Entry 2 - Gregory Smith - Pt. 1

We should get the next one going. Ready to go? Hopefully you guys have the second episode, or I'm sorry, entry. I keep doing that. Queue it up. And again, once you finish an entry, go ahead and queue up the next one just so we don't have to keep mentioning it.
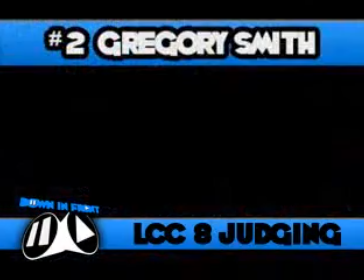But we're going to go ahead and transfer over to Gregory Smith, which is entry number two. Got your mouse on the little play button? Here we go. Three, two, one, unpause.
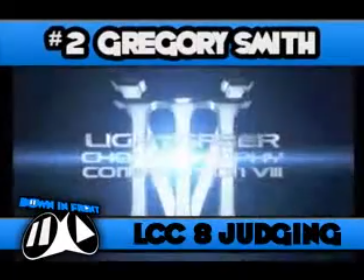Now this one, I recall, has a long intro. How do we feel about that in terms of the entry?
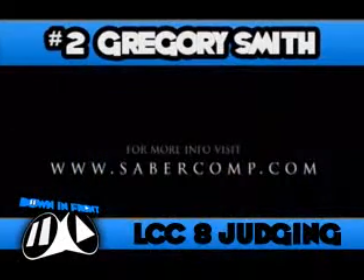When I see it, I'll remember it. Yeah, I don't quite remember the intro yet. the farmyard one, isn't it?
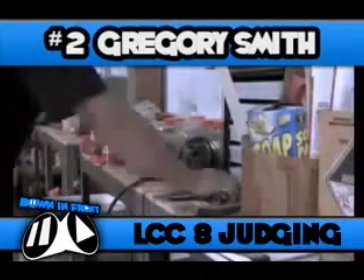I want to, yes, the one, yeah, the thief, and the, right.
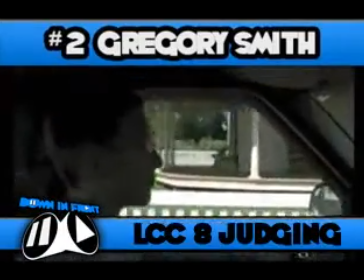Which again, from a non, coming at it from a non-choreography aspect, I like the fact of,
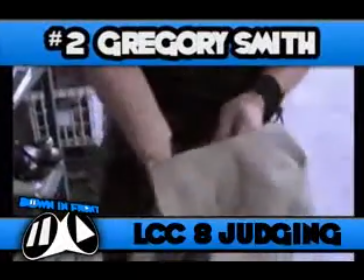you're doing something to set up, why this is happening, and what the situation is. Yes.
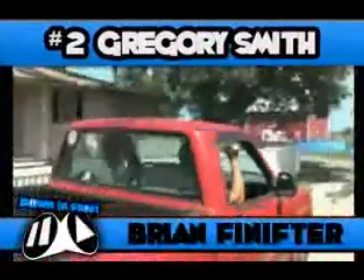But again, like before, don't do anything more, than what is necessary, to make the point. As soon as the point is made, move on.
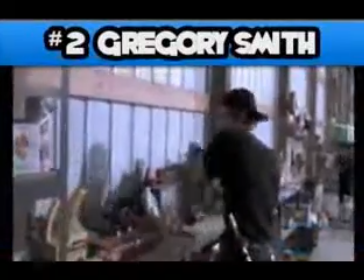Right. I think the problem with this one, is that, nothing is really gained, or nothing is really sort of like,
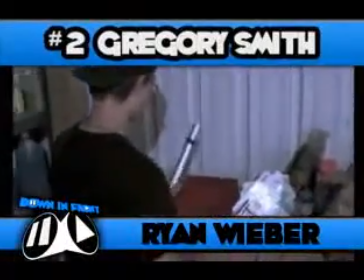well, why did we have this it didn't really tell us a whole lot and even even through the sequence we still don't really know what the point was what he was searching for or
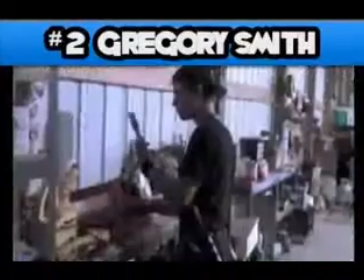whatnot we're getting that being said uh you you had mentioned that in the email that they sent you teague that this is the first thing they ever done right teague yeah
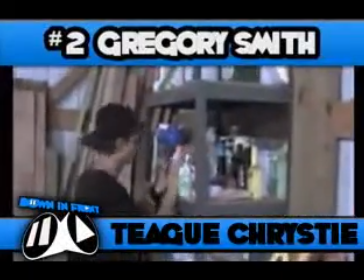uh i got emails from many of the entrants and uh these guys apparently have either don't make films often or have literally
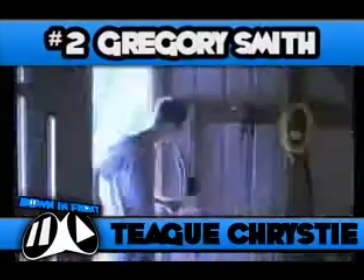never made a film before and i think it's the latter so and that being said it's a stunningly well done for people that
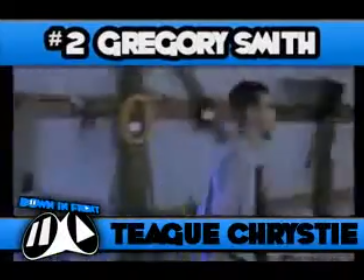don't do this a lot if not ever and also the uh the lightsabers look pretty great too if this is a first film this is damn impressive i'll get that
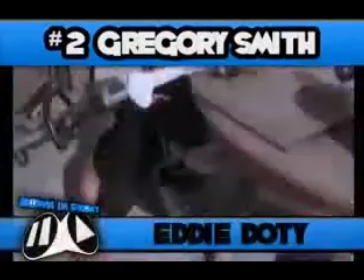out of the way right now i want to get that out of the way with that said i felt like there's a little bit too much parallel action with the cross-cutting it was about two or three beats a bit too long i felt like they could have gotten to the point much
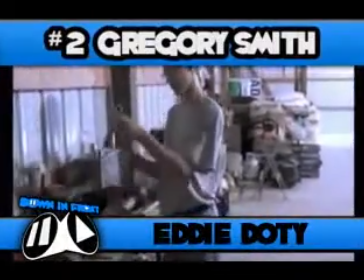quicker uh by and large i mean fight choreography a fight can tell a story and character and story has to be uh illustrated through
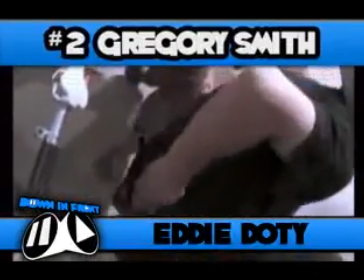the fight so with that said i like knowing the quote stakes of this i think that does reflect on the choreography a bit um and you know And they
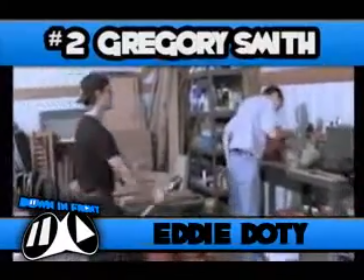have a little bit of success with that here. It's just a little long in the tooth. Yeah.
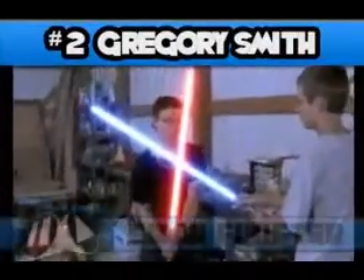I think that's a common mistake with, I know it's certainly a mistake I've made plenty of times,
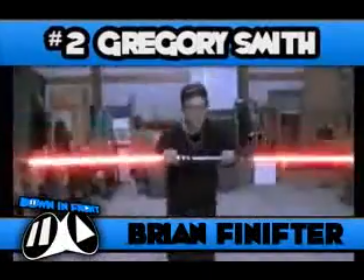and as a beginning filmmaker is you don't know how to say something as succinctly as possible,
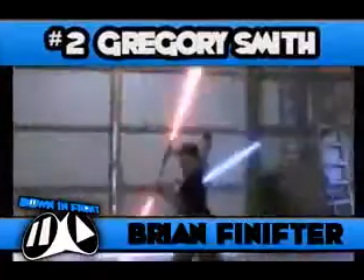and that's a skill you gain over time. Right. I think they also enter into the opposite issue here occasionally,
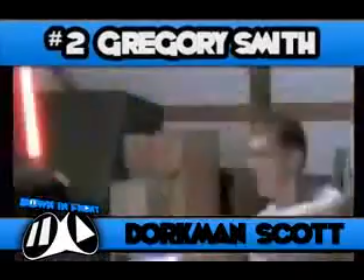which is that suddenly they're cutting too fast to really understand how one thing flows into another.
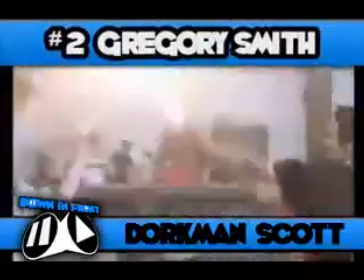Like the whole bit where he pulls the saber, the second half out and puts it together and lights the other end.
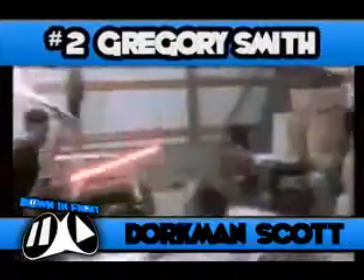I only really understand what happened because I've seen that so many times before that I get what he's going for.
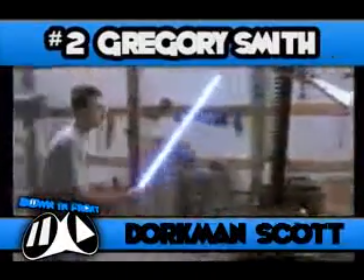If I wasn't familiar with that as like a trope of lightsaber fighting, I think it would be very unclear to me what was going on.
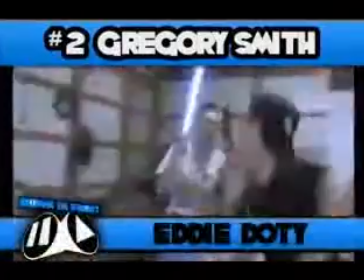Also, I don't particularly like that posture with both sabers kind of up like that. doesn't really open you up to a lot of...
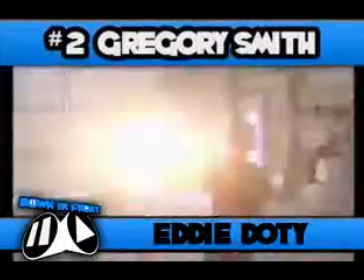It may look interesting, but it doesn't really open you up to a good attack.
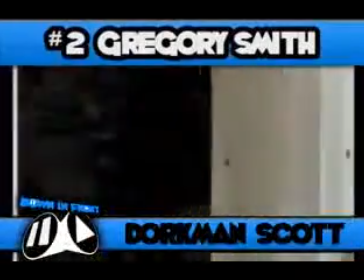Although what I do like about while they've got the two sabers, which a lot of people don't do, is he's using both sabers a lot at the same time.
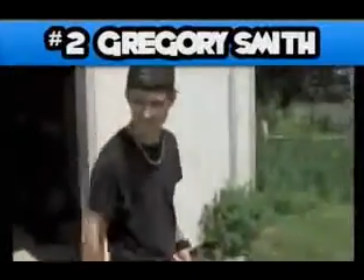Yeah, they're doing a pretty good job at keeping him busy with both hands there. It's something to keep in mind if you're going to be doing the joint, the light staff, the joint double saber,
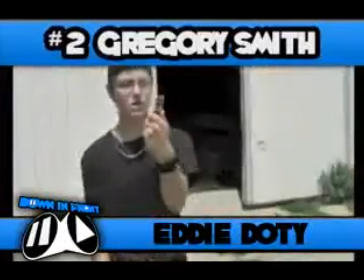is that it really does change your range, and it really does change the method with which you're going to attack.
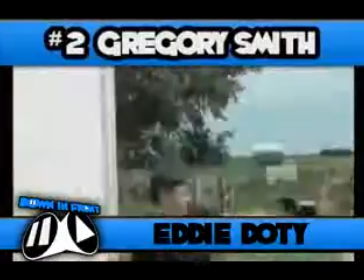So it's awesome to look at, but you really need to think very hard in terms of choreography of what you're going to be doing with that staff.
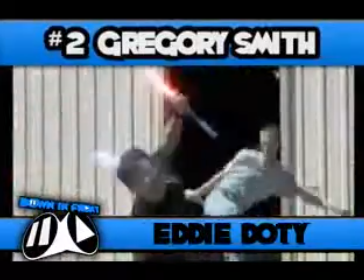We'll see a later entry. It comes about a bit different way. But yeah, I like that they didn't spend too long on the double saber.
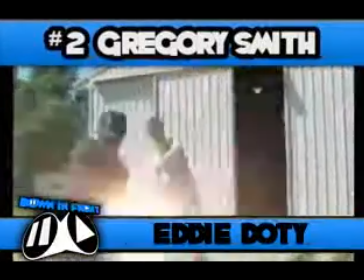I'm glad they're back to just stick on stick here.
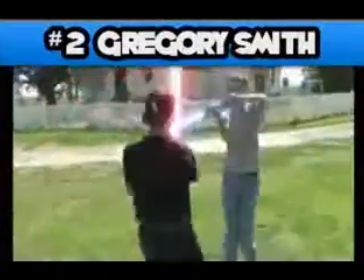Unclear to me exactly why that guy ran away. Yeah, or what he was doing there in the first place. Or why he opened the door.